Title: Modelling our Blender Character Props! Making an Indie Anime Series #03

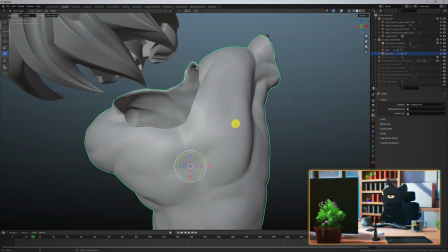(4:07)
Again in object mode, delete the inner separated geometry.
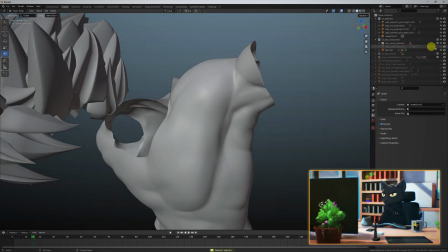(4:12)
This way, the shirt geometry has a bit of an offset with the body.
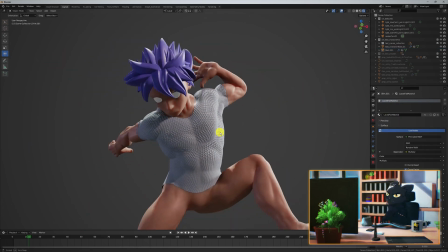(4:17)
Apply a quick simple shader to the shirt so that we can visually see it separately from the body itself.
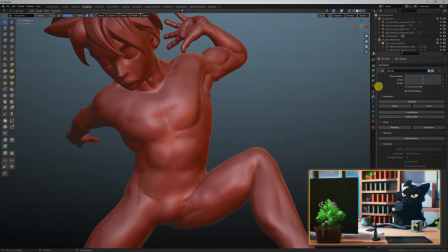(4:25)
Now let's get into sculpt mode and start at the lowest multi-resolution level here i'm blocking out where i want the
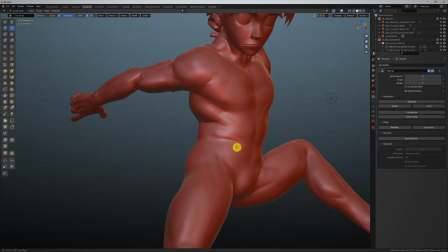(4:33)
cloth folds with the clay strips tool drawing x y's and z's after
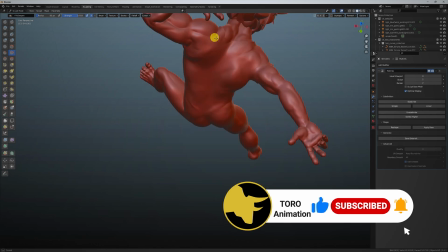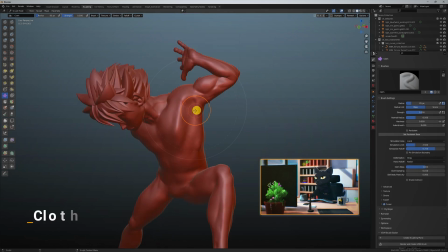(4:50)
we block it out let's push it further with the cloth tool playing with its options to get the best results the key is using small light touches as it can get very
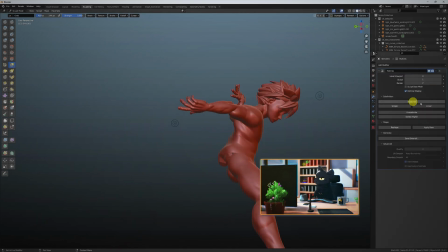(5:02)
messy very quickly and you start to lose any sense of form or design. And if you keep it simple and are happy with the silhouette, you can go up one level in subdivision and add some wrinkle detail with the cloth tool.
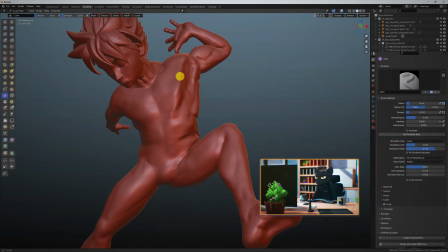(5:20)
Smooth out the excess noise detail and keep a little around the creases and the fold areas.
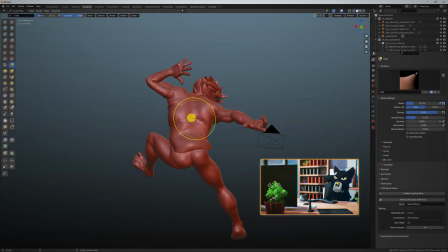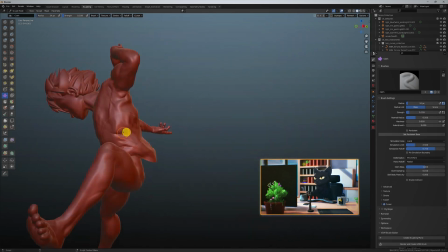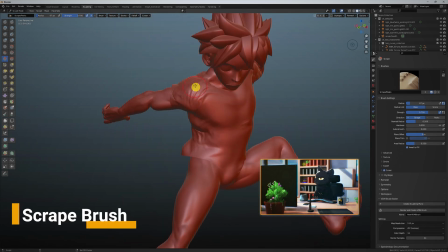(5:39)
I like to use the scrape tool to bring back some of the flat surface planes on top and
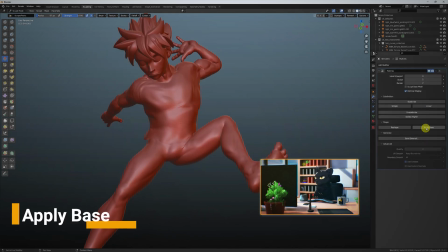(5:47)
once you're done sculpting at the highest level hit the applied base button on the multi-resolution modifier interestingly
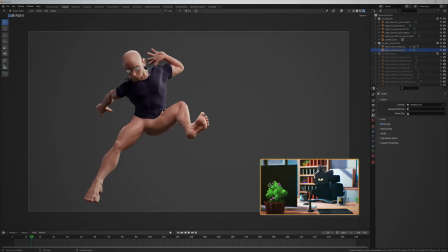(5:56)
with the shirt our character is looking a little thick maybe too thick he's no longer a sleeper build but hey let's keep pushing forward. The trousers were a challenge.
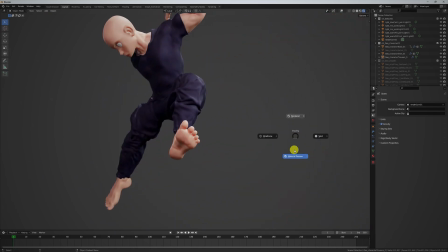(6:11)
Going from drawing clothes to sculpting clothes is a difficult task. Luckily I found Outgang who is a total gem.
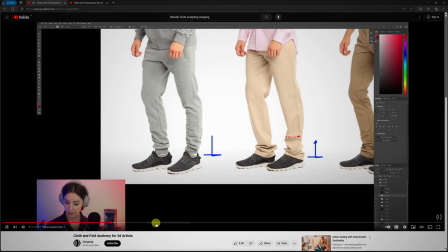(6:19)
I learned so much theory from this channel and I couldn't recommend them enough.
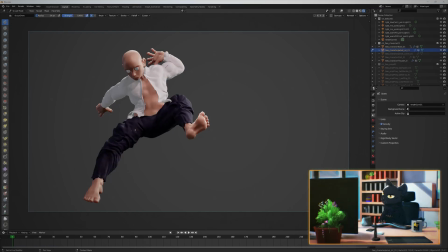(6:24)
I tested a lot of techniques and even experimented with simulating the base
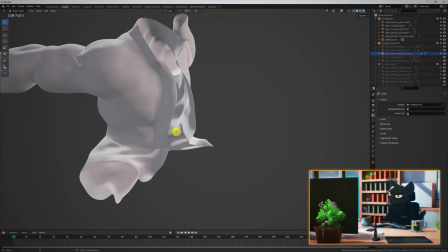(6:30)
form for the clothes i liked the idea of simulating a puffer jacket
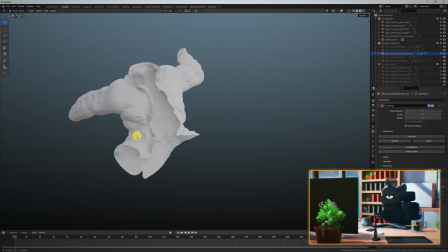(6:36)
but felt this pushed the character a bit to future tech instead of semi-fantasy
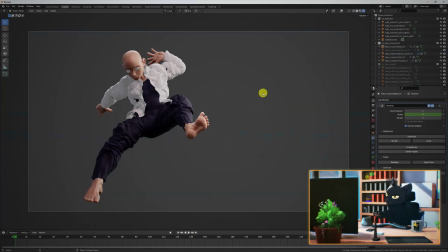(6:43)
then i realized that all the great sculpting work on the body was getting
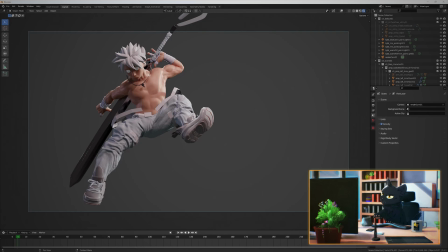(6:49)
lost under all these clothes so I played with the idea of a topless character this
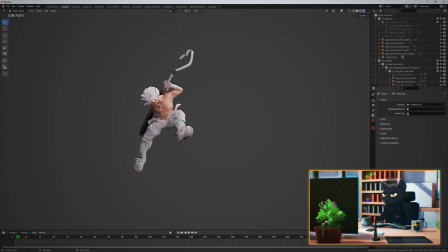(6:55)
kind of gives me like 90s white Power Ranger vibes which I thought was
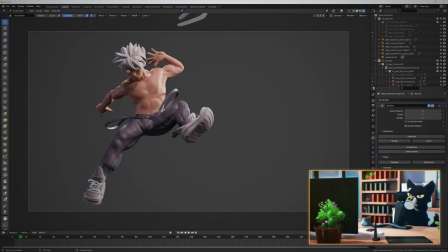(7:00)
kind of cool I kept working on the trousers tried simulating a base mesh but in the end sculpting gave me the best control of
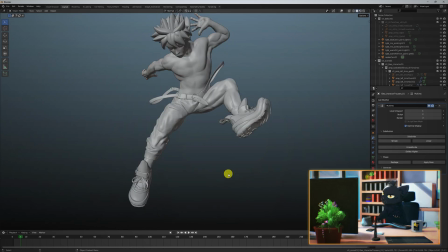(7:12)
what I really wanted and over a lot of reattempts and iterations I started to feel better about the result.
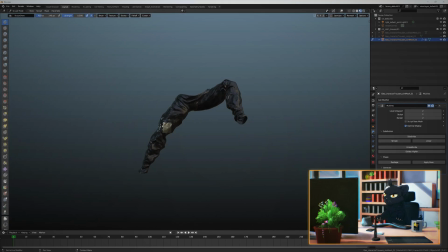(7:23)
We'll discuss how we get to line art in the future but for now this is how our model looks like in 2D.
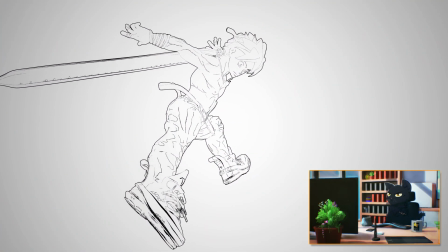(7:33)
And after all this work I realized that our guy is looking good. But I also realized First, I'm no longer happy with a static frame.
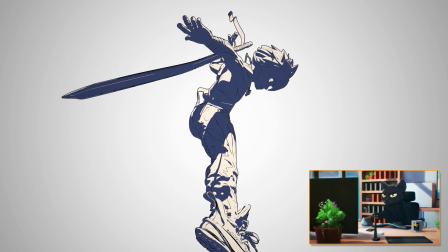(7:45)
I want him to move through a shot, even though he wasn't designed for shot work.
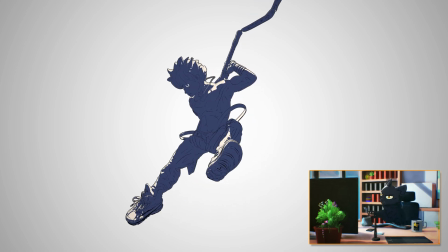(7:52)
Well, let's work with what we have.
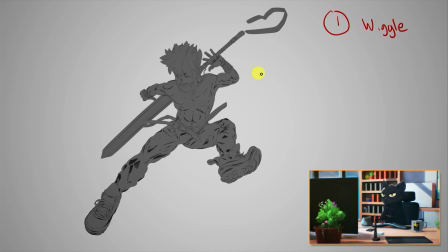(7:55)
We can add some wiggle animation to the limbs to give him a bit of life, and fill in the rest with some facial animation.